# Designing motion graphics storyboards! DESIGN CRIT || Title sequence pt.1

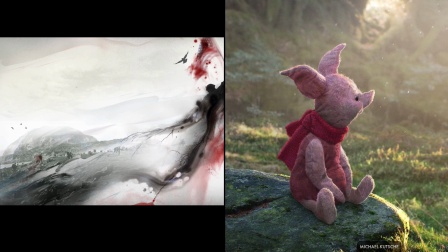16:24 By making that element contrast the other elements enough that it gains visual prominence. And by giving one thing more visual prominence, they're creating a visual hierarchy.
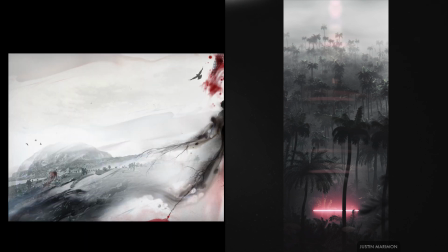16:35 Even in more dense compositions, they're telling your eyeballs, hey, over here, look here first before you look elsewhere.
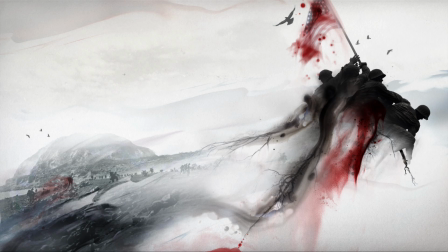16:42 And while working with this, it's becoming apparent to me that this should really be the most prominent element. What's happening here should be the real story. But right now, it's only kind of more visually important than everything else.
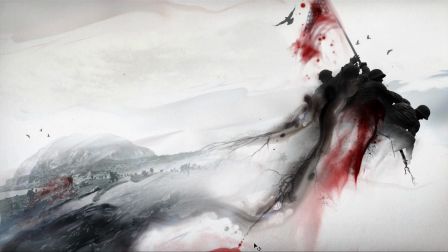16:55 It's somewhat darker, and its shapes are a little crisper, and it's about the same size as this faded stuff. And when you're trying to make one element definitely the centerpiece and some others a distant second, realizing that your main element is somewhat more of this and a little bit less
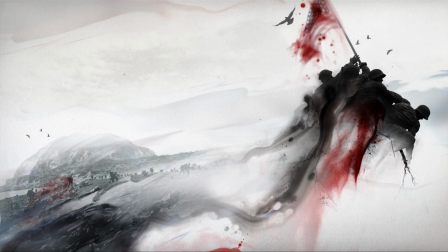17:12 of that and kind of the same in some other way is a pretty good sign that it needs to contrast your other elements by a whole lot more. So here's where we're going to break pretty radically with the original composition. Instead of these two things having relatively equal weight in the frame, kind of different, but sort of not, I'm going to stop pansy-assing around.
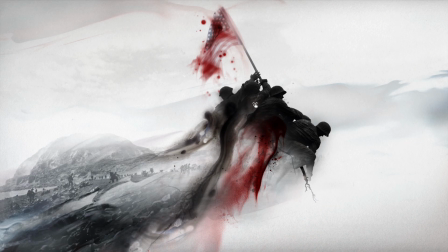17:31 This is it. This element is definitively what the frame is about.
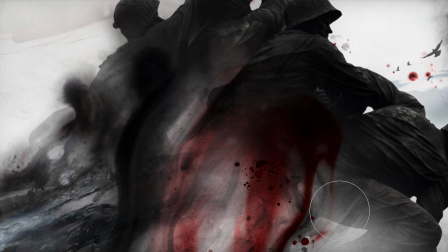17:35 There'll still be secondary imagery, but it'll be much less important in the frame than this. It'll be lower on the visual hierarchy. Because I want this big and bold and the undisputed center of this story.
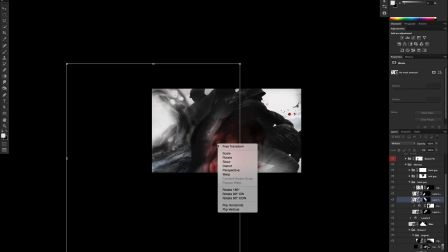17:48 And really the center of the whole sequence, but we'll talk about that later.
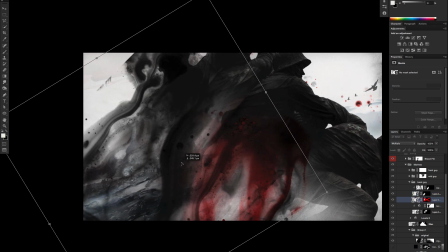17:51 Now, making this so huge obviously changes the composition pretty drastically, but I've got a version saved, so I can just play with this and try to make it work.
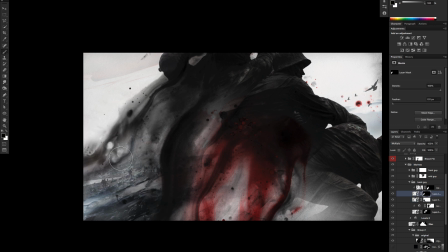18:00 So now the effort is on all fronts, getting the inks to look natural while keeping these guys visible,
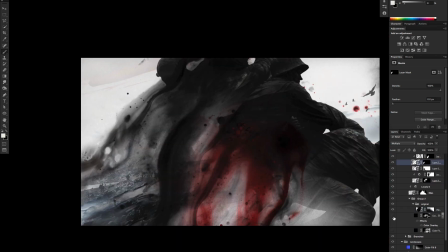18:06 and figuring out where I can put those inks without filling the whole frame in with darkness,
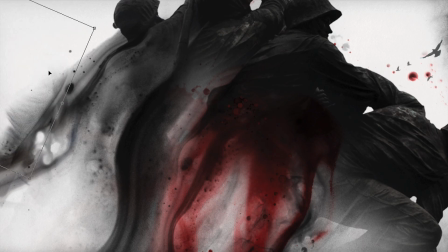18:11 and where to leave some bright areas so we can see clearly what's going on, and how much of it should be blood red, and where to put that so it doesn't look like a horror movie poster.
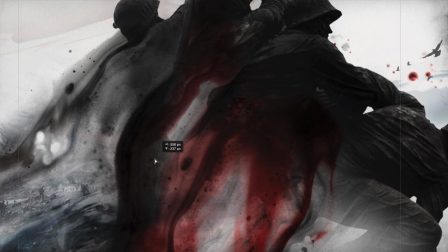18:21 And how much of this background battle should still call attention to itself. Right now, what's left of that image just looks like detailed chaos,
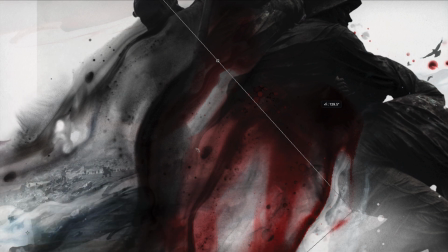18:29 and you wouldn't even know it's an actual battle scene because none of the signifiers of it are left, like little army guys,
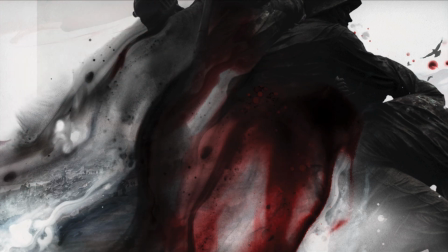18:35 so I need to bring those back into prominence. There's lots and lots of testing to see how adding one thing affects the others.
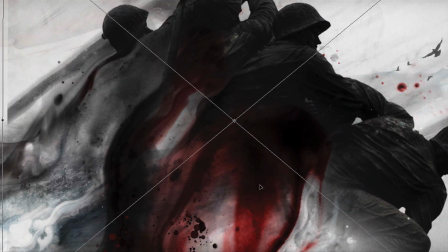18:43 Lots of balancing of values and of details while trying to keep some order so there's not just crazy shit everywhere.
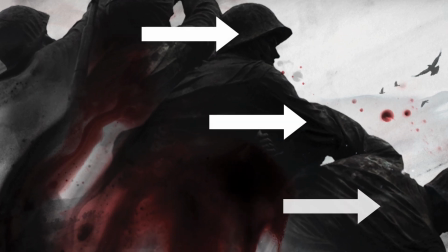18:50 For example, these highlights on the shirts and helmets help give the soldiers' bodies some details so we can really see what they're doing.
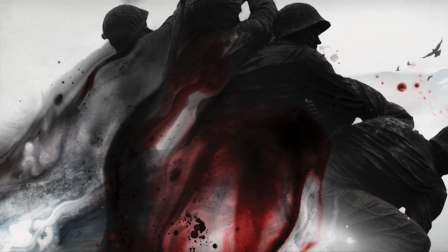18:57 But I need to transition from soldier to ink somewhere, so where do the details stop and the inks start?
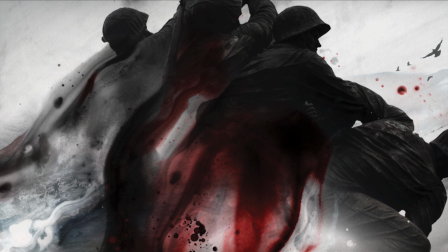19:03 How little of the shirt detail is actually necessary to let us see these guys as three-dimensional?
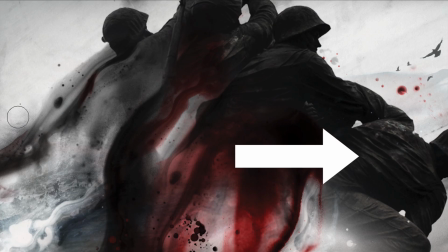19:10 I'm leaving in a lot of the details on this guy so you can see how his body is twisting and heaving.
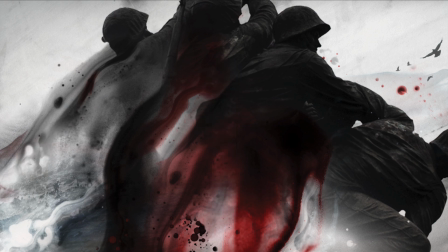19:16 But up top, this guy's kind of lost in the mix because I've covered over his details. And he's kind of cropped out of the frame. It's much harder to pick that guy out. And how much of the original roots do I actually want to include? How prominent do I want that idea to be? Again, I don't think they signify quite the right thing, but it's not totally ridiculous either.
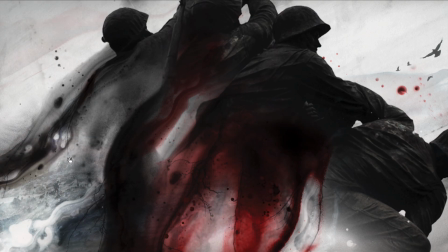19:36 And aesthetically, it's kind of awesome. These sharp organic lines are a nice little detail amongst all these blurry shapes.
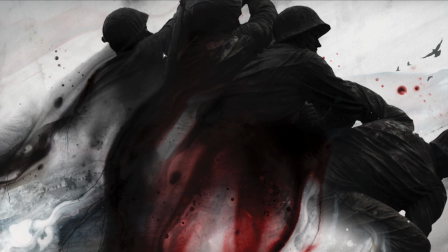19:43 But I have to make sure that they're really only something you notice after looking at the frame for a while, because I don't want them screaming for attention and confusing the point here.
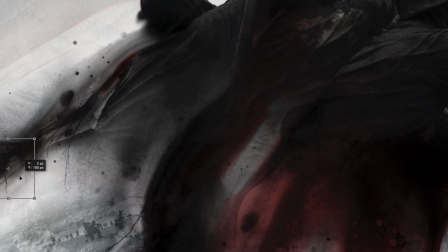19:52 I like them, but they'll be hidden sparsely amongst the more important stuff, so they're way down on that visual hierarchy of importance.
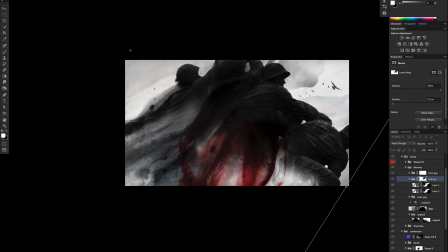20:00 You'll notice them late, if you notice them at all.
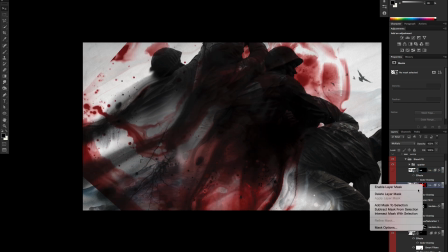20:03 And I'm shifting the angle that some of these liquids seem to flow in to kind of get the elements pointing more in this diagonal direction.
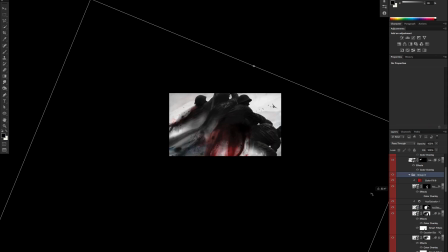20:10 So as these guys are pulling this way, they're leaving a trail of themselves behind.
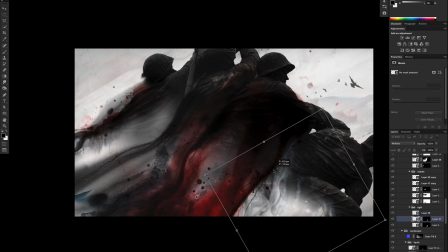20:14 And what's cool is that doing that kind of jostles everything so that I can see some new opportunities.
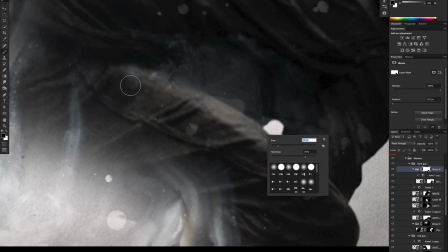20:20 One of which is that there may be a good space for some kind of secondary detail down here, like these planes.
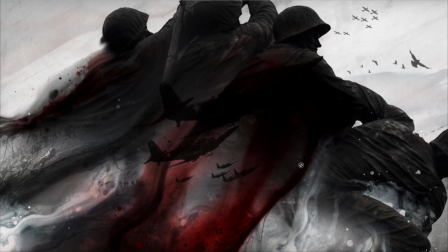20:26 And they're not actually in any of the original designs, but I'm grabbing them anyway because they're still appropriate to the topic.